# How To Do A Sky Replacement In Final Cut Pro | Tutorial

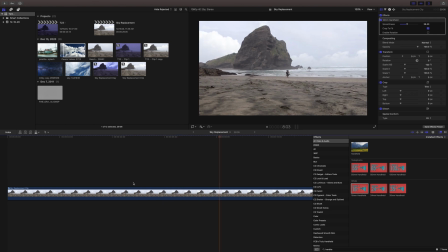(8:17)
And I would say it's looking pretty good. It looks pretty well implemented into the scene. Now let's just slap a LUT on here because I don't want to take the time to grade because I'm lazy. Explore LUT pack, orange dolphin looks good.
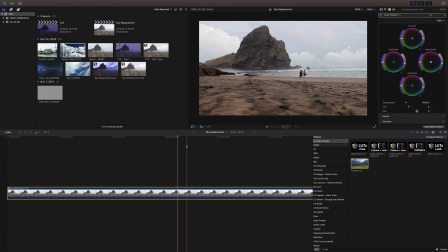(8:32)
You could add grain over the top, do whatever you need to really implement it within the scene. So let's say we want to turn this into a nighttime scene. Well, go ahead and open up your compound clip.
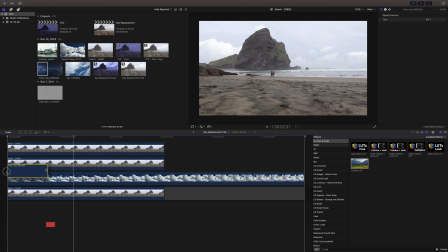(8:43)
And we're just going to drag in this Milky Way photo I got off of pixabay.com.
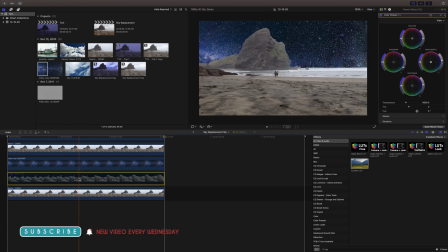(8:49)
We will go ahead and disable our cloud layer, select our star layer,
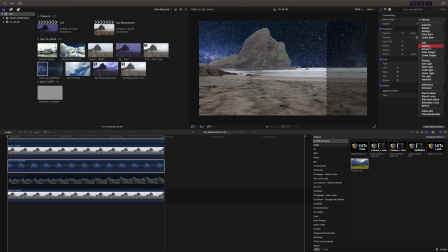(8:55)
and come up to our blend modes here and set it to let's actually do add instead of screen this time.
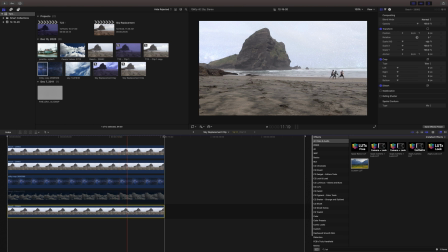(9:01)
And then we are going to select all of our day elements. So the bottom layer, middle layer, and top layer.
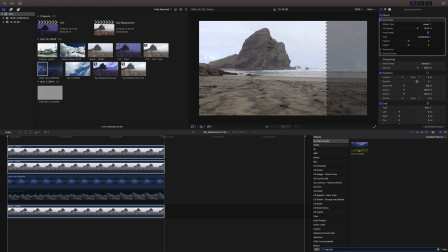(9:10)
And we're gonna look up day into night. And this is just a stock effect built into Final Cut Pro, or you can color grade it if you are good at grading.
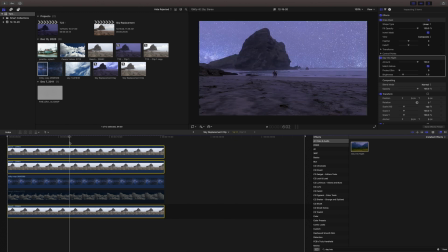(9:20)
And it's already starting to implement a little bit better. Let's go ahead and come to our star layer. And we're gonna add a curves effect to it, color curves. Open that up in the grade area.
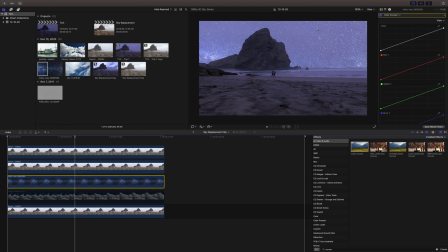(9:36)
And now because this has a blend mode on it, anything that's dark will be deleted, anything that's light will come through a little better. So we can use that to really implement it within the scene. So let's go ahead and bring down some of the stars.
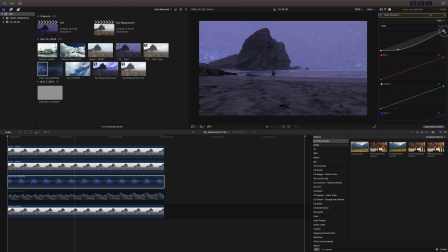(9:49)
So there's just a few less and it looks a little bit more realistic. and we can play around with the highlights, get those implemented a little better into the scene. And that's looking pretty good.
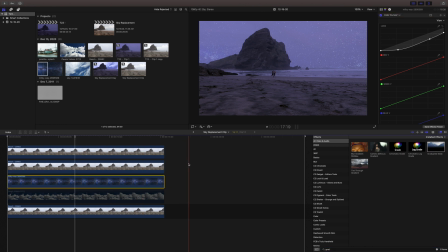(10:01)
Now let's go ahead and add a graduated mask to this and get that horizon line going just for added realism. We can really stretch this out.
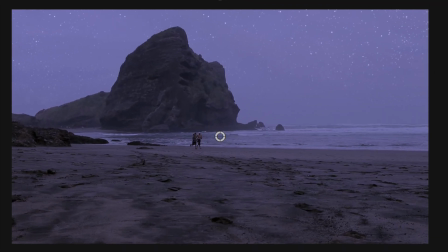(10:16)
And voila, we have realistic stars in our sky.
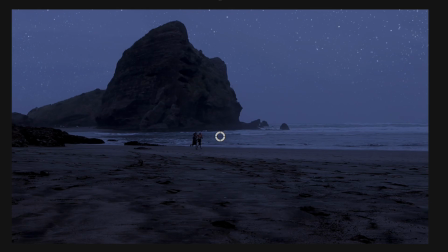(10:21)
So now if we come back here with the grade, it actually looks pretty good. So we can play through and it looks like those stars are actually in the sky. And yeah, I would say that looks pretty good.
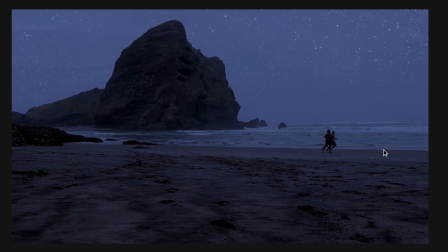(10:34)
You could also get like a video version of the stars that are twinkling or something for added effect. Or you could throw in the cloud layer over the top and set a blend mode on that, and that might make it look a little bit more unique and interesting. So hopefully this was helpful.
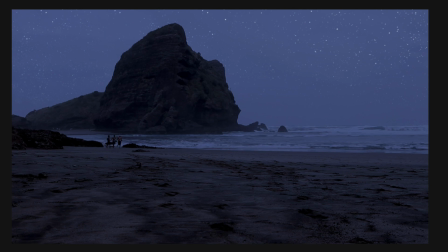(10:53)
Just really subtle sky replacements just to add a little bit more to your scene without being overly stylized and drawing too much attention. So if this tutorial was helpful, consider subscribing.
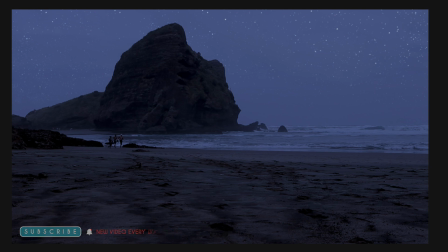(11:06)
I have brand new tutorials every single Wednesday. Also, if you wanna get this free handheld plugin pack, there's a link in the description to that. And push the like button if this was helpful. It does help my channel out a lot, and I really, really do appreciate that.
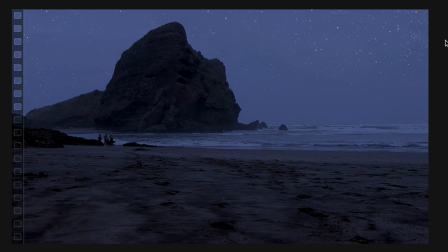(11:22)
Also, if you have any questions, hit me up down in the comments and I will answer those to the very best of my abilities.
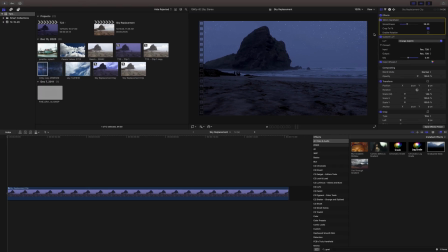(11:29)
Thank you guys so much for watching, and I can't wait to see you next week.